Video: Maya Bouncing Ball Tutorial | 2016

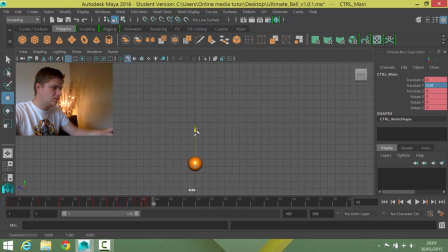[8:16]
So the one after that, I'm going to go up to about 0.5. And I'm going to set that. And the one after that, I'm back on 0. And set that.
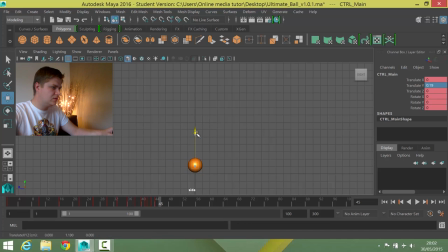[8:31]
And then I'm going to do maybe 2 more of these little bouncers. So I'm going to go to 0.2 this time.
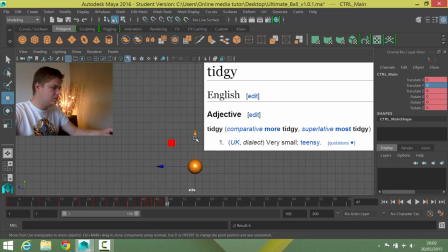[8:39]
Back to 0 and set. And then a really, really tidy one, just at the end, maybe just below 0.1.
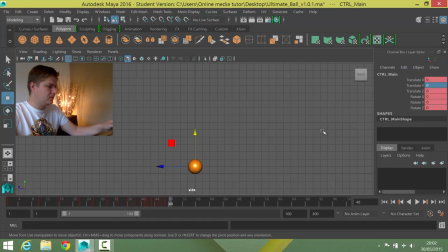[8:49]
And then back down to the ground on the final one and press S. So that's taken me up to frame 48. Okay, so if we look at what effect that's achieved, we'll just play that on a loop.
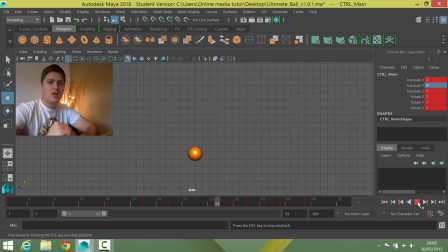[9:02]
If I press play now, that's what we have so far. Not very convincing, and that's because there's some more work needed on this. In the next step, we're going to play with the graph editor.
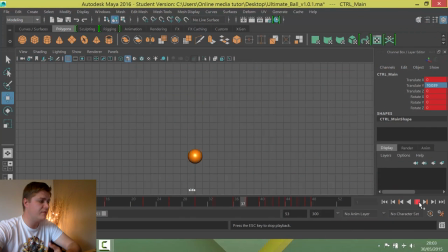[9:17]
So in the last step, we got as far as this motion that we've got here, which is just making the ball bounce up and down, but it's not convincing at all. It kind of looks like a yo-yo, which is not what we're going for. So we're going to sort that out. So making sure you've got the right controller selected, which is the one that we set the keyframes on.
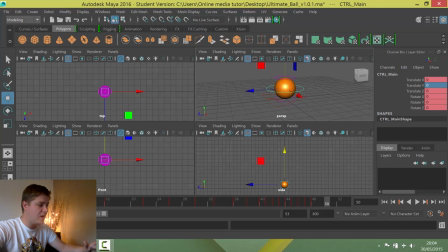[9:35]
So it's that little chappy there. You'll know if it's the right one because you'll get all the red ticks on your timeline. And once you've got that, we're going to go into Windows, Animation Editors, and Graph Editor.
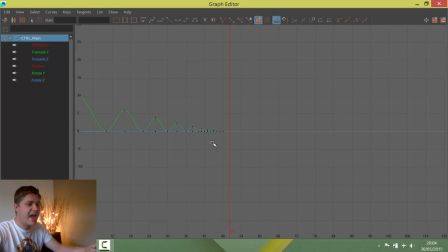[9:51]
And you'll be greeted with something that looks like this. I'm going to press A on my keyboard just to make this kind of fill the screen.
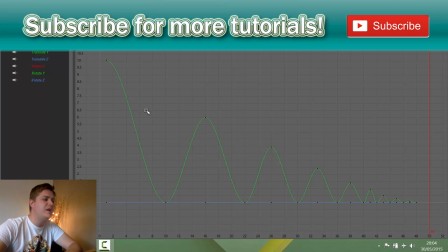[9:57]
And this is the animation that we've got. Now what we need to do is make this line look more like a bouncing ball. As soon as this line looks like a bouncing ball, the ball we've animated will look like a bouncing ball.
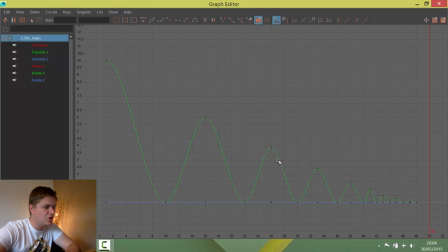[10:11]
So what we've got here is we can see that at the top of each of these curves, it's kind of doing what we want in that it's rounding. But the problem is it's rounding at the bottom as well, which is not how movement works. So we need to sort that out first of all.
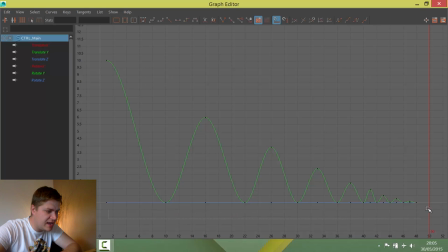[10:24]
We're going to do the bottom. So what I'm going to do is I'm just going to click and drag to get a selection, and I just want all those keys along the bottom. And you can see I've got them now, they've gone yellow. And what I'm going to do is I'm going to change the tangent, which is the type of curve that's used to interpolate between each of the keyframes.
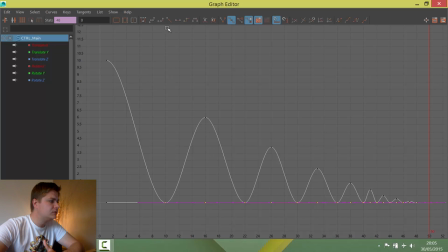[10:41]
At the moment, it's just on whichever is default, but I'm going to use this one, which is linear, which means straight line. So if I click on this, all the ones at the bottom go straight, which is exactly what we're looking for, because that's how a ball works.
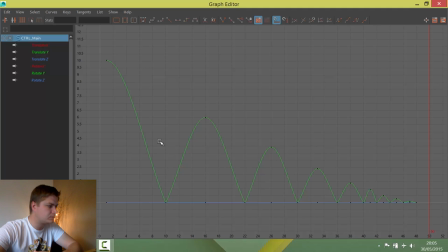[10:57]
It hits the ground and then it comes straight back up. So straight away, the ball will look better. If you want to test it, it will already look better, but we're going to further improve on this to make it look even more better. So I'm going to start on this first point here. And what you can do with these points is you can change them.
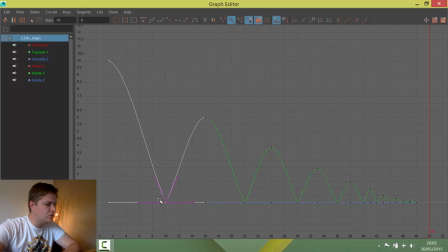[11:17]
So if I was to, so I've clicked on this one. If I now click on this side of it and with my middle mouse button click and drag, you can see that I can have an impact on how these curves are working.
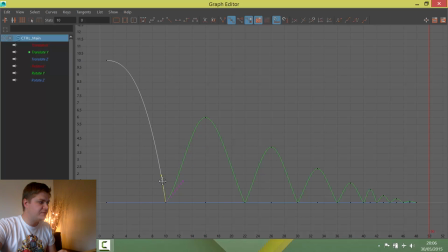[11:28]
The problem is that they're stuck together. So if I put a bit of a slope on this first curve, it's having kind of an adverse effect on the other side of it, which I don't want. So the first thing you should do is select your keyframe. And then this little chappy up here is called break tangent.
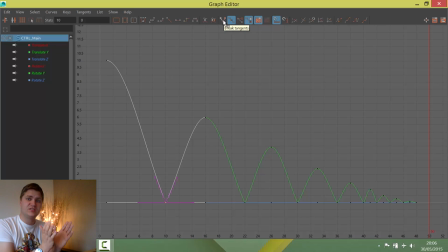[11:45]
And that means that one side of the curve will be separate to the other side. And when you move one, you won't cock up the other. So I'm going to break the tangents on that. I'm going to click this side of my curve and I'm just going to
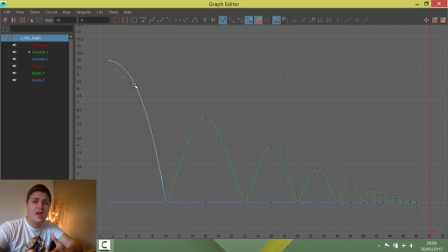[12:00]
change it so that now the ball hangs in the air for a bit longer. It's quite a cartoony exaggerated ball bounce, but that's what we're going for. And then I'm going to do that on the other side. So I select that one and I'm just going to bend this out just to get the ball to hang in the air for a little bit longer.
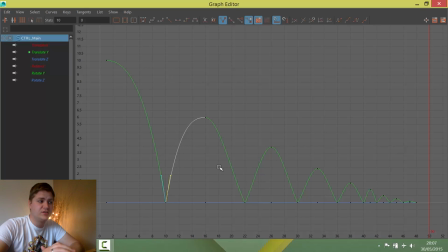[12:18]
And now I'm going to repeat this along all of the points at the bottom until I get a nice curve.